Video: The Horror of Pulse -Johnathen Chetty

Directed by Kiyoshi Kurosawa, Pulse is a Japanese horror film blending in with the genre of psychological horror.
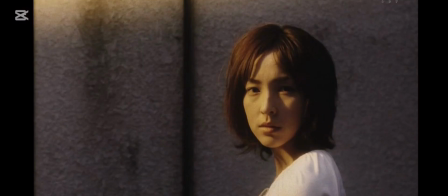11s
Released in 2001, Pulse follows Kurumichi and Ryosuke Kawashima,
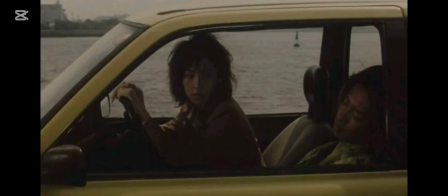16s
two of our protagonists who begin to experience strange events after encountering cryptic messages online, a ghostly presence that spreads through the digital world.
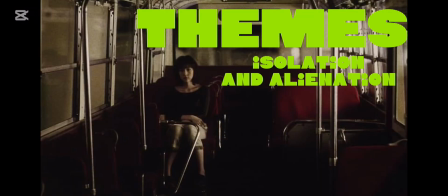25s
The film delves into themes of isolation and alienation, the danger of technology, and the fear of the unknown.
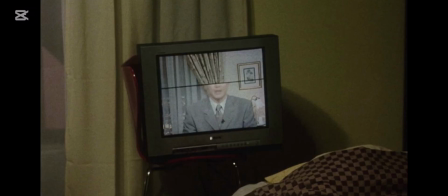34s
Kurosawa created this film due to the growing culture of internet in Japan that began to consume many people's lives. I decided to look deeper into this film due to its unconventional style of the horror genre,
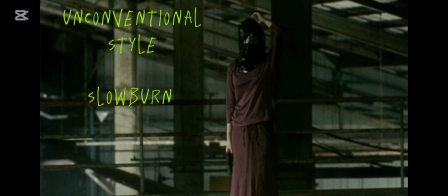48s
a slow burn film with minimal jump scares but deep impact.
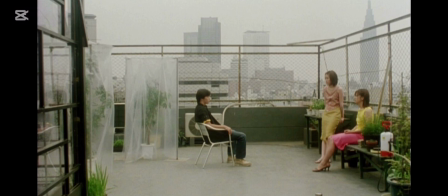52s
Although in the film there really isn't any jump scares, there are still some disturbing and eerie scenes throughout Pulse that amazes me till today, but one left an impact on me through my journey of following the horror genre.
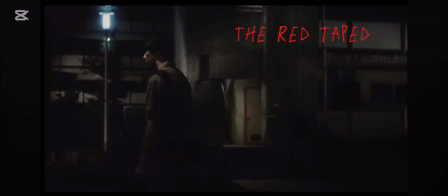66s
The red-taped basement apartment.
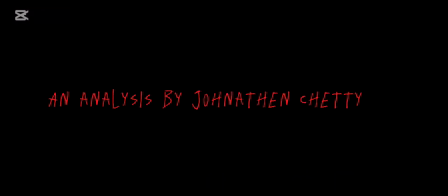What makes this scene so lasting and impactful, not only to me but to the genre of horror,
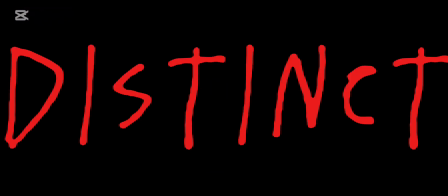84s
can be summed up into three distinct parts of the filmmaking process.
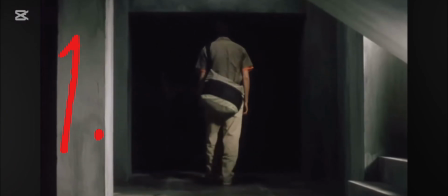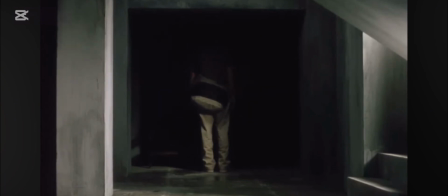95s
With the framing of the shots throughout the scene, we mostly feel a sense of claustrophobia and the coming of a threat.
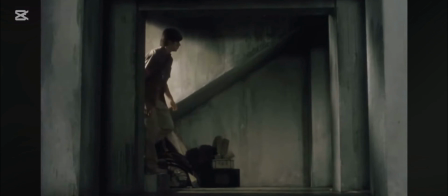104s
Wide shots are used to make the small empty apartment feel more larger than it is,
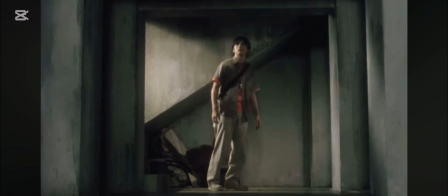109s
making the character feel more desolate throughout the scene, as the wide shot manipulates the setting, making the character look smaller than he actually is.
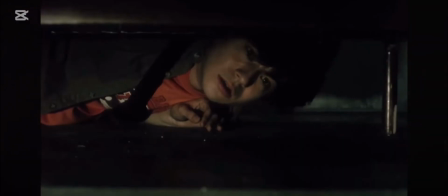118s
With the hands of the supernatural figure gripping the couch,
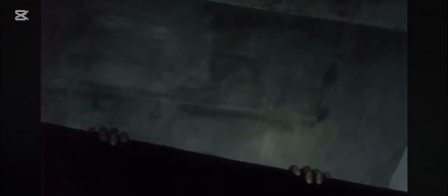121s
it makes the audience see the deliberately slowed actions of the character, as suspense is fully built.
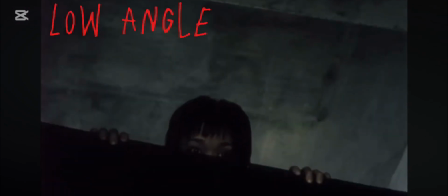127s
The use of a high-angle shot shows the power the supernatural figure has, leaving the character trapped,
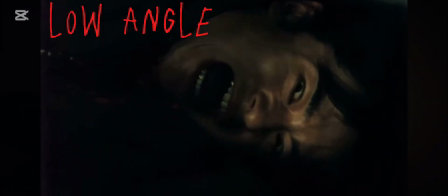134s
and the powerlessness of the character, who has no escape through the use of a low-angle shot.
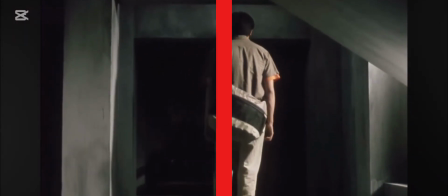140s
For a big part of the scene, the character is positioned in the center of the shot,
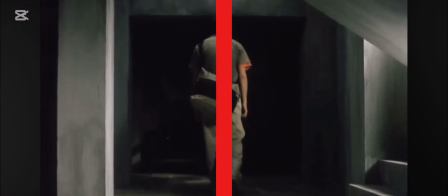144s
creating the static image that makes the viewer feel uneasy, uncomfortable.
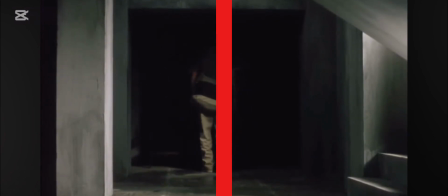149s
With the symmetry of positioning, it feels as if there is no movement, no escape for the character.
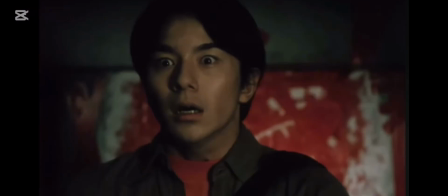157s
When the character does move away from the center of the shot, it causes an imbalance within the scene, making the audience more uneasy and in suspense with the possibility that at any moment something sinister may entrap the character.
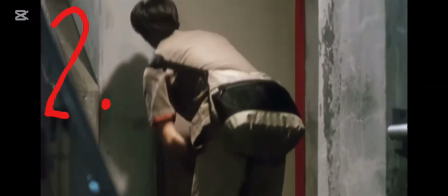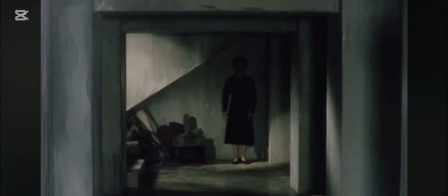177s
Through the use of focus, the scene does mostly have a blurry background with a sharp focus on the character,
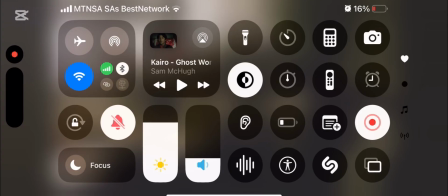184s
but shifts in focus adds to the character's vulnerability, as sharp focuses on the background represent the character being swallowed into the supernatural figure's environment, and the blurry focus of the character showing the change of focus as he becomes insignificant, not being able to face this figure or run away from it.
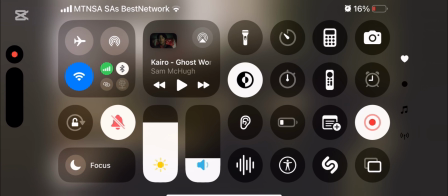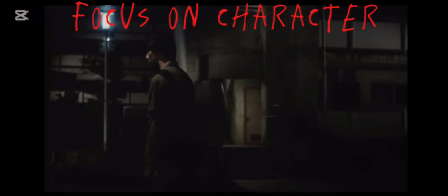207s
First, the focus of the scene shifts between the character and the door as he looks at it and moves closer towards it, increasing anticipation. The focus on the door symbolizes him venturing into the unknown. As the audience, we only see this door for what it is, but not what is to come past it at this point.
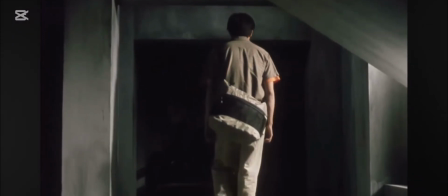227s
The background is kept in focus as it has become a focal point as well, knowing the character is now equally important with his environment,
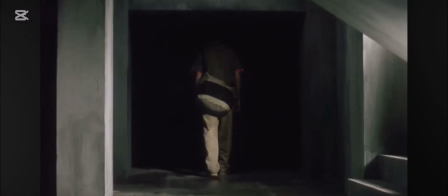235s
making the viewer feel uneasy and unsure that something important or even dangerous may appear or happen.
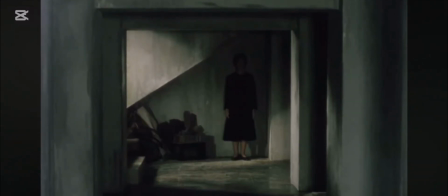246s
The scene shifts now as a supernatural figure is first shown in the scene.
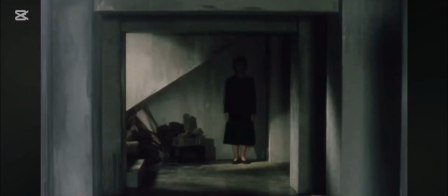250s
The figure is blended into the background, with the focus being shallow. The audience is unsure what exactly is the danger the character faces, or how important the supernatural figure is.
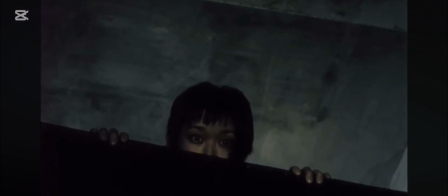263s
In the final frames of the scene, the supernatural figure is now also shown using sharp focus, showing the audience that she is both part of the environment as a supernatural phenomenon haunting the room, and now also a physical entity haunting the character.
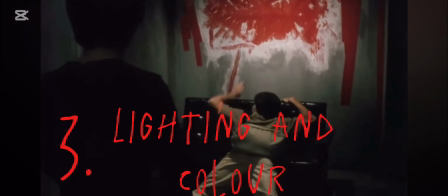285s
Lighting and color play a crucial part in making the film feel unsettling and bleak, in order to create an atmosphere fitting for the film.
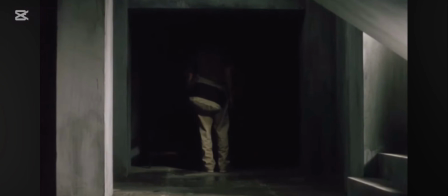295s
The use of low-key lighting hides certain details in the apartment, building a momentum of suspense as the audience tries anticipating what will emerge from the darkness.
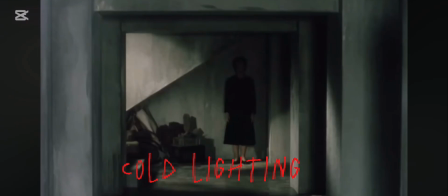305s
The use of cold lighting gives the room a sterile feel to it, similar to that of a hospital,
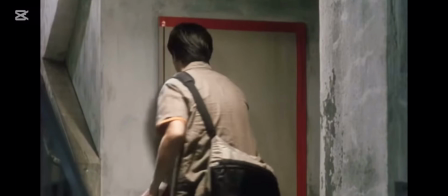311s
and contrasts the red tape, displaying how a disturbance of a spirit has disturbed the environment,
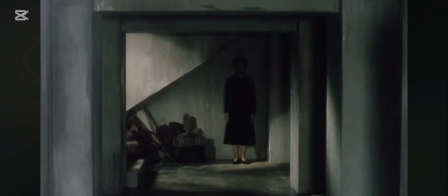318s
with red symbolizing the supernatural figure. Shadows created in this scene are long and casted across the room, resembling the dark nature of the supernatural figure, as although the figure is shown in human form,
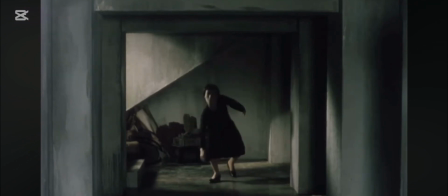334s
the casted shadows on the walls symbolizes the darkness and hidden aspects of the ghost as it mimics human movement.
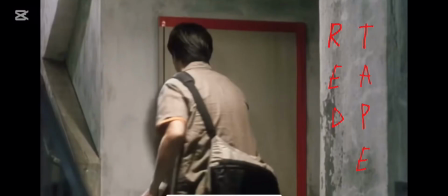343s
Red tape is used throughout the scene to contrast the rather bleak color palette, but also is used as a warning barrier. As red is associated with danger, the use of red here is also showing the character endangering himself by passing through the door.
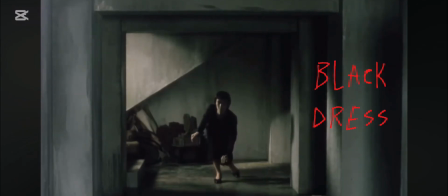359s
The black dress worn by the supernatural figure is known as something to generally be worn at funerals,
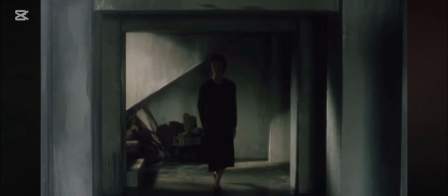365s
as it symbolizes death, and this dress foreshadows the death of the character.
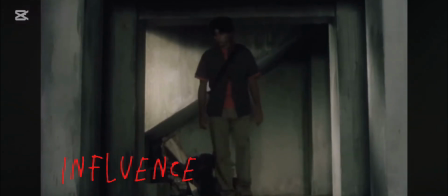374s
What I'd like to take away from Kurosawa's style here is three things.
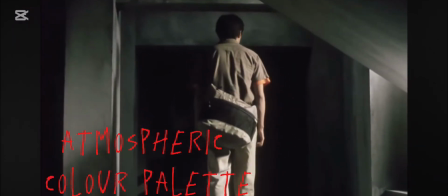378s
The use of an atmospheric color palette matching with harsh themes I can explore in my film, such as loneliness.
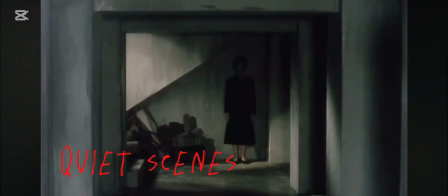384s
The use of quiet scenes with no dialogue to convey tense moments as seen throughout this whole scene. Not a single word is said, but this is something I'd like to do where the visual elements in my story play a big role in storytelling,
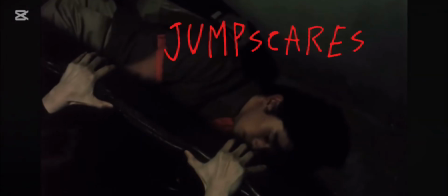397s
and how jump scares aren't needed in order to make a great horror film.
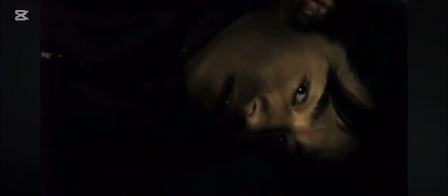401s
I want to also not depend on conventions of the horror genre to make my film important and meaningful to me.